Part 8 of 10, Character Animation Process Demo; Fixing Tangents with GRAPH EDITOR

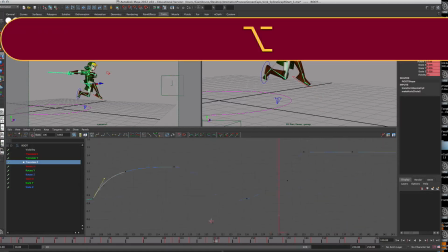(20:42)
And this is where I want to create that half spike, right?
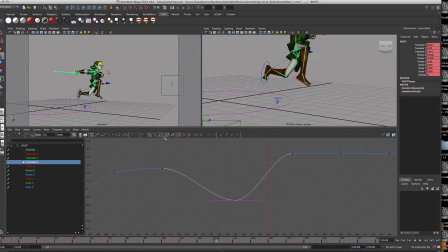(20:46)
So I'm going to delete this, break that handle, and now push this forward. So it kind of makes him look like he's really jumping.
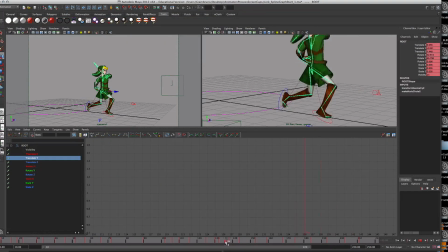(21:02)
There you go. Now I'm not happy with how high he is there, so I'm actually going to fix that real quick. Just bear with me. And this is also why you do the graph editor like this, is so you can make these kind of adjustments.
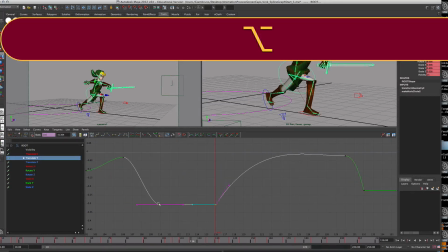(21:17)
So I actually want this pose here to be a little lower. So I'm just going to grab these two translate Ys, hold the shift key, and pull them down. So he's kind of bending lower a little bit.
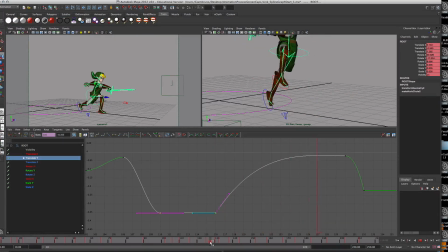(21:31)
And then as he comes to jump up right here, he's a little too high.
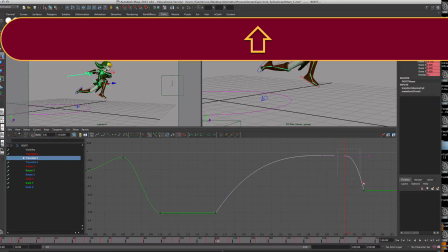(21:36)
So I'm going to take this and maybe take this one. Let's take both of them. And I'm going to move them down.
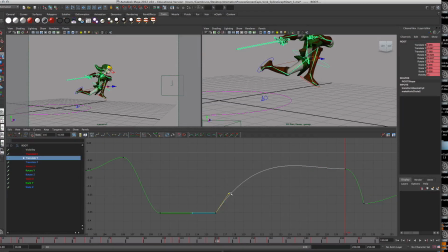(21:49)
And that means I'm going to have to adjust this handle right here to something like that. And maybe I want to move them a little more forward. No, I think it's okay. It's supposed to be a quick little hop.
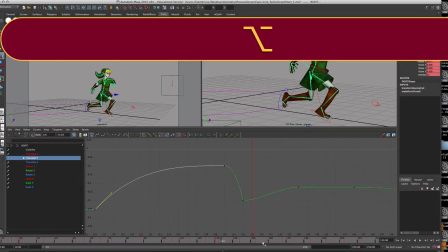(22:07)
All right. Then from there, he springs back up. Yeah.
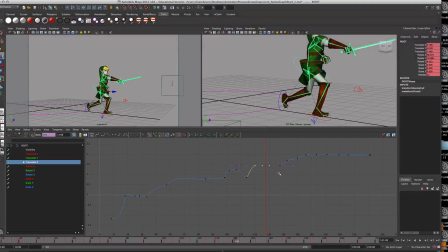(22:11)
All right. So translate, going back to translate Z. He's now up here. He's not moving much forward when he's giving his swipes.
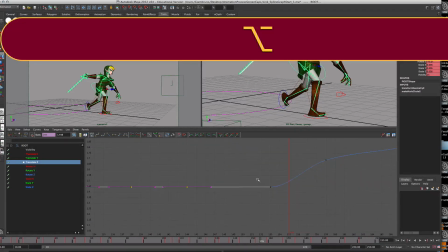(22:18)
And then one more time, he springs forward to stand up. And I want to break that handle.
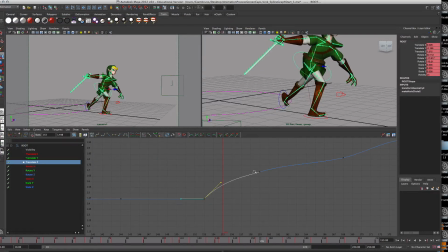(22:25)
Break that handle and pull him up. And I might delete this keyframe. Nope. That one's going to stay. And then as he does his casual walk, I'm not going to have a significant up and down movement. So that is everything with the hips. I could go through the rotates and fix those as well.
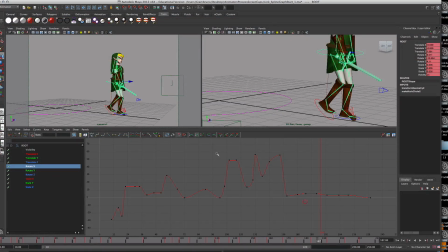(22:42)
And if you have that kind of time, it'll add the difference. But because it's rotating, you're going to have a lot more easing in and easing out, and a lot less of the half spikes and the breaking down. It's really the translations that need those half spikes.
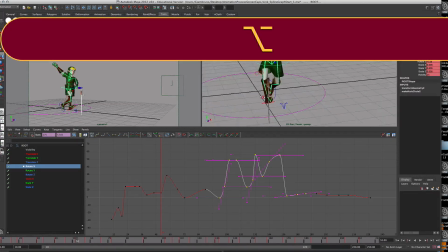(23:00)
So the next part is going to be with the feet. And you're going to start with the translations for either the left or the right foot.
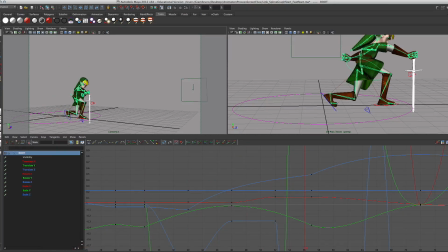(23:09)
So once you get your route done with its up and down movements and its forward movements and its rotations, the next thing you want to focus in on is the feet. So with the feet, it's a very similar process.
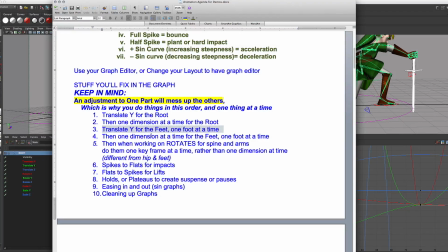(23:22)
You do want to start with translating Y for the feet, 1 foot at a time first, then worry about the other dimensions. So what I'm going to do is I'm going to go through the Ys for both blue and red, and then I'm going to go for the Z's and the rotates and all that other stuff in a second.
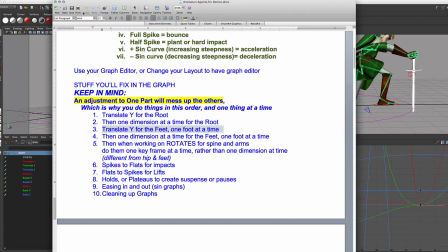(23:37)
So the first thing I'm going to do is play with the Y translations for both feet, and then I'll move on to the rest.
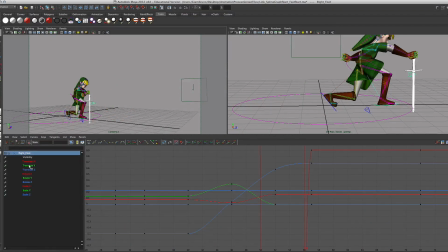(23:43)
All right, so here's my red foot. Again, only translate Y, just to regraph it. Here's the fall. I'm going to focus in on that. And this fall, as he's dropping, he hits the ground, or should be hitting the ground, right here.
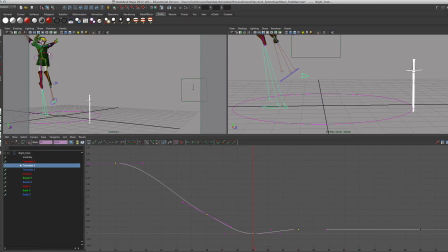(24:01)
So because I've adjusted the waist, these feet are all off. So what I'm going to do is I'm going to delete this handle. I'm going to break this handle to make it look more like a drop. Again, don't forget to hit W, adjust your graph. So notice this kind of lingers on higher.
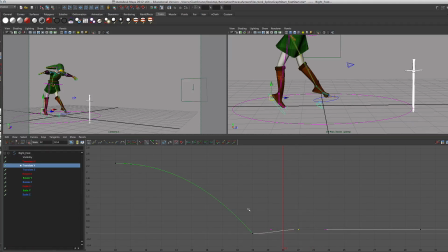(24:20)
And this foot, I'm actually going to, the left foot, I'm actually going to break at this tangent because I want the right foot to hit first. Now, this foot should move forward quicker too, but I'm not going to deal with that right now.
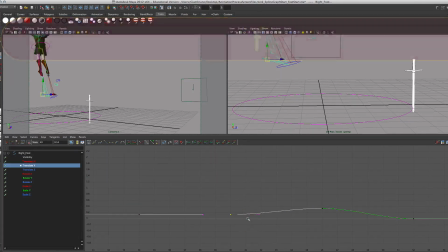(24:32)
I'm only going to focus on the Y to try and keep things simple. All right. The next spot on this foot is where the foot lifts off. Right now his foot's just kind of lifting off, and I want his foot to kind of push off.
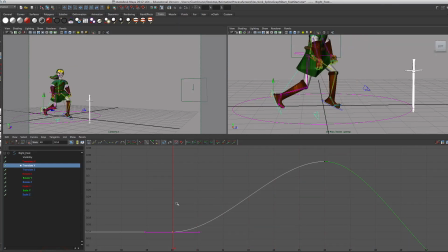(24:45)
So in order to do that, I'm going to break it.
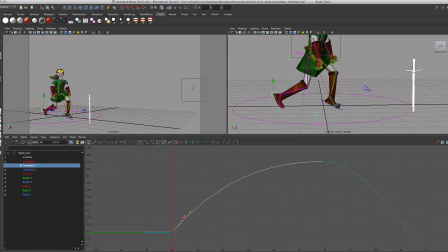(24:49)
Break the handle and pull it off in this half spike in the beginning part of it instead of just the end. So now, when the foot comes off, it looks like he's really shoving that area.
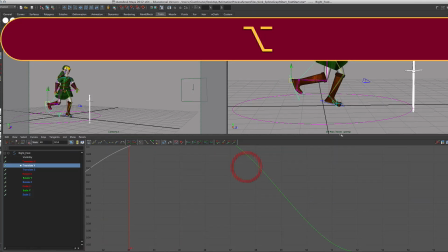(25:00)
Now, he needs a little more translation or rotation, but again, I'm only focused in on translate Y right now.
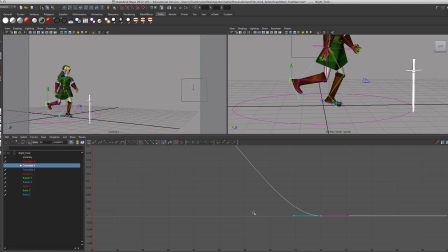(25:07)
Do one part at a time, or else you're just going to try and do too much at once. So his landing, he should stomp down, and that's going to be another half spike.
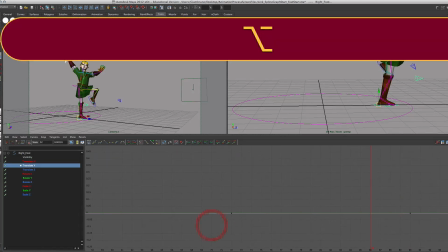(25:18)
And then I come back up, and then as he moves along, he has another stomp, which is right here.
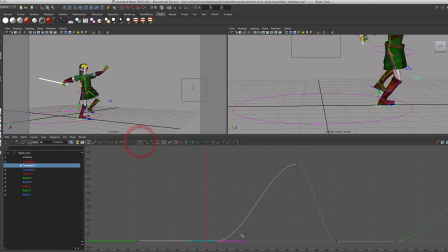(25:27)
And get rid of that keyframe. If I break that handle and lift it up, break this handle, lift the blue one up, it'll create this effect as if he's stomping.
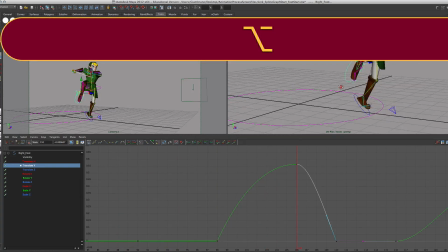(25:40)
So it comes up. Now, don't sweat it when you see a problem as you're adjusting.
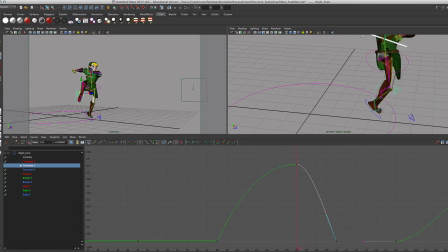(25:48)
Remember, you're going to go back and fix those.
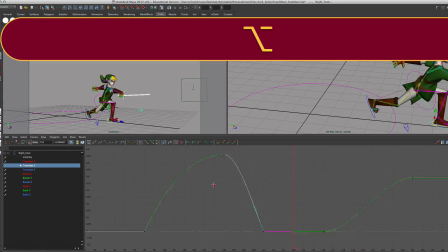(25:50)
So know that these can be corrected, and you just kind of have to work on a little faith here that you're going to resolve those issues.
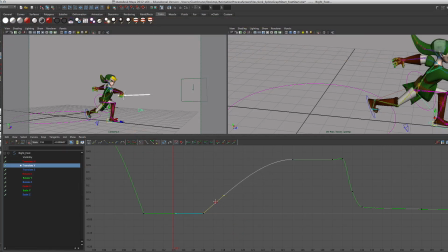(25:58)
But right now, give your foot stomps more stompy feel. Now, there's a lot of keyframes in the sequence. I'm going to get rid of a few. This is the quick. He kind of falls back and then accelerates back forward.
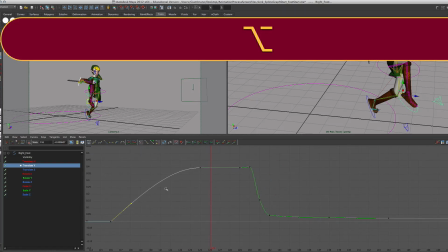(26:12)
Now, this one isn't going to be a broken handle in the Z when I get there,
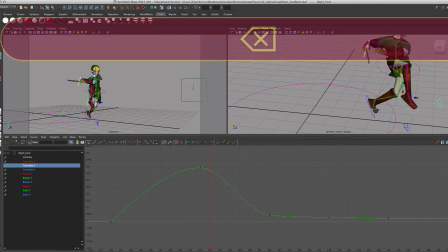(26:16)
but I am going to delete a few of these keyframes to create just a smoother up and down hump.
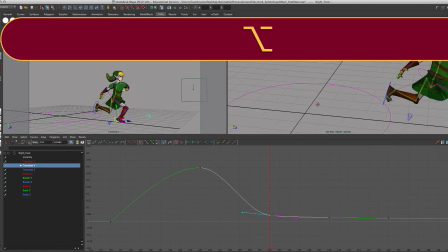(26:23)
Right here, I'll break this handle to create, this is where he plants his foot, to break his stomp,
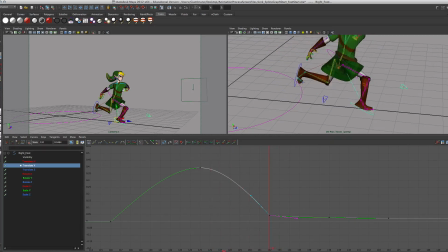(26:30)
to make it look like he's stomping or hitting the boom. And again, I'm just worried about this selected handle.
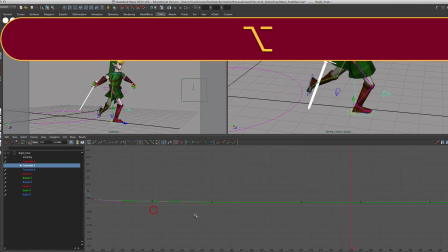(26:38)
I just keep passing through. One more. Broken handle, pull it up, broken handle, pull it down.
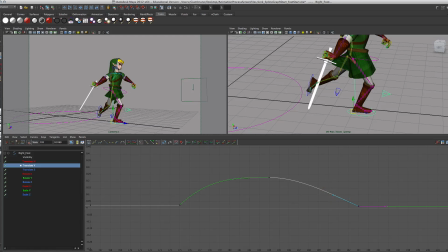(26:51)
So,
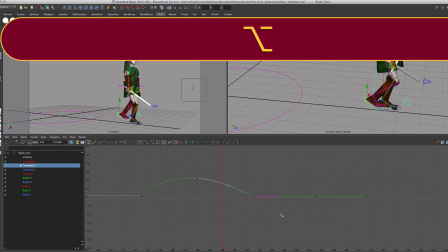(26:55)
and that's what the foot should look like.
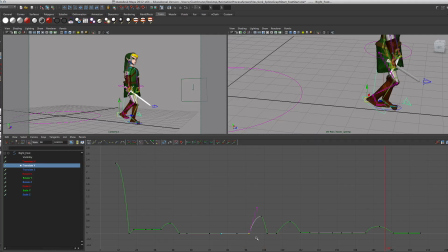(27:00)
So every time his foot lifts up, you should have a bit of a crease. And every time his foot steps down, you should have a bit of a crease. Now I'm going to go through the next pass on his left foot much quicker. And I'm just going to kind of do that in fast forward. It's all the same things right here.
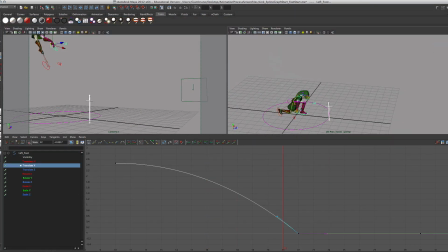(27:20)
And worry about, wait, look, I need to go back and translate this up. There we go. Let's try to do better.
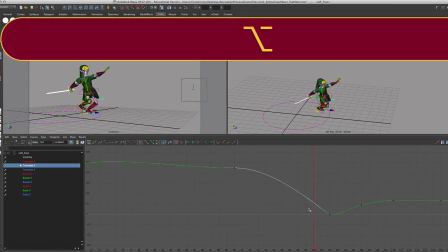(27:31)
And half spike down, half spike. So what's going on here is we're doing the short.
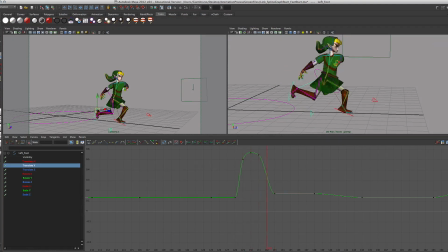(27:38)
Push your energy, I want you to head aside right leg, this side. And break this off. Alright, make this more hardy. There
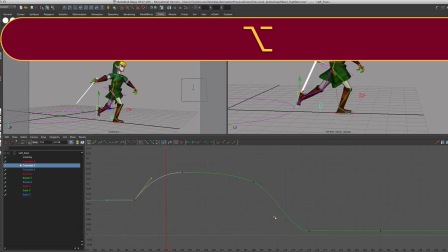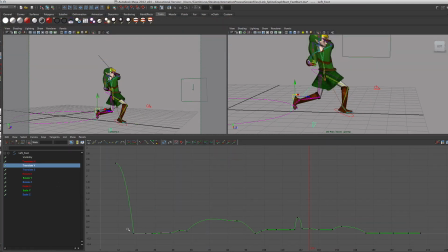(27:54)
we go. So, both feet in the Y direction, you have broken handles for the liftoff and for the landing, which is a little bit different than what you did for the root or the cog. But now what I'll do is I'll go through both feet again and I'll correct all the other aspects.
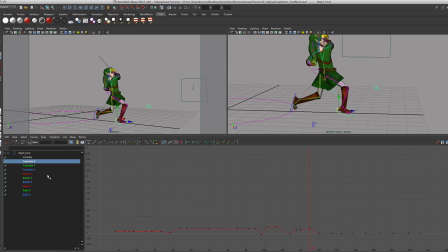(28:13)
So the translate Z's, I won't have to do much X. Keep a matter of perspective here, right? The X here at the top is at 0.24 and the negative is at 0.04.
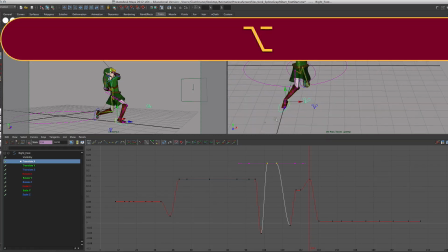(28:25)
There's really only a difference of 0.3 happening on it going left and right, and that's really 1/3 of one of these units.
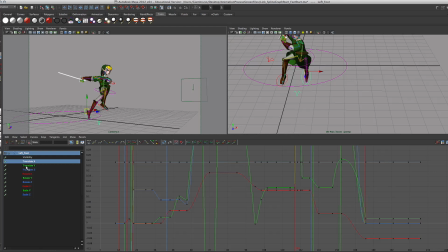(28:33)
It's not a lot of movement, so I'm going to completely ignore the translate X movement for both of my feet here. What I am going to fix is I'm going to fix the translate Z movement.
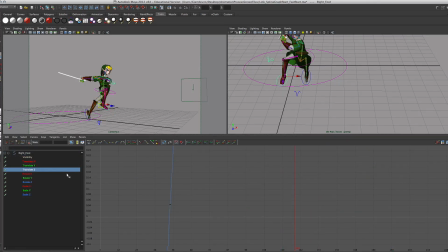(28:48)
It moves a lot, going vertical or going up and moving forward. There's a lot, and I'm going to definitely play with some of the rotations as well.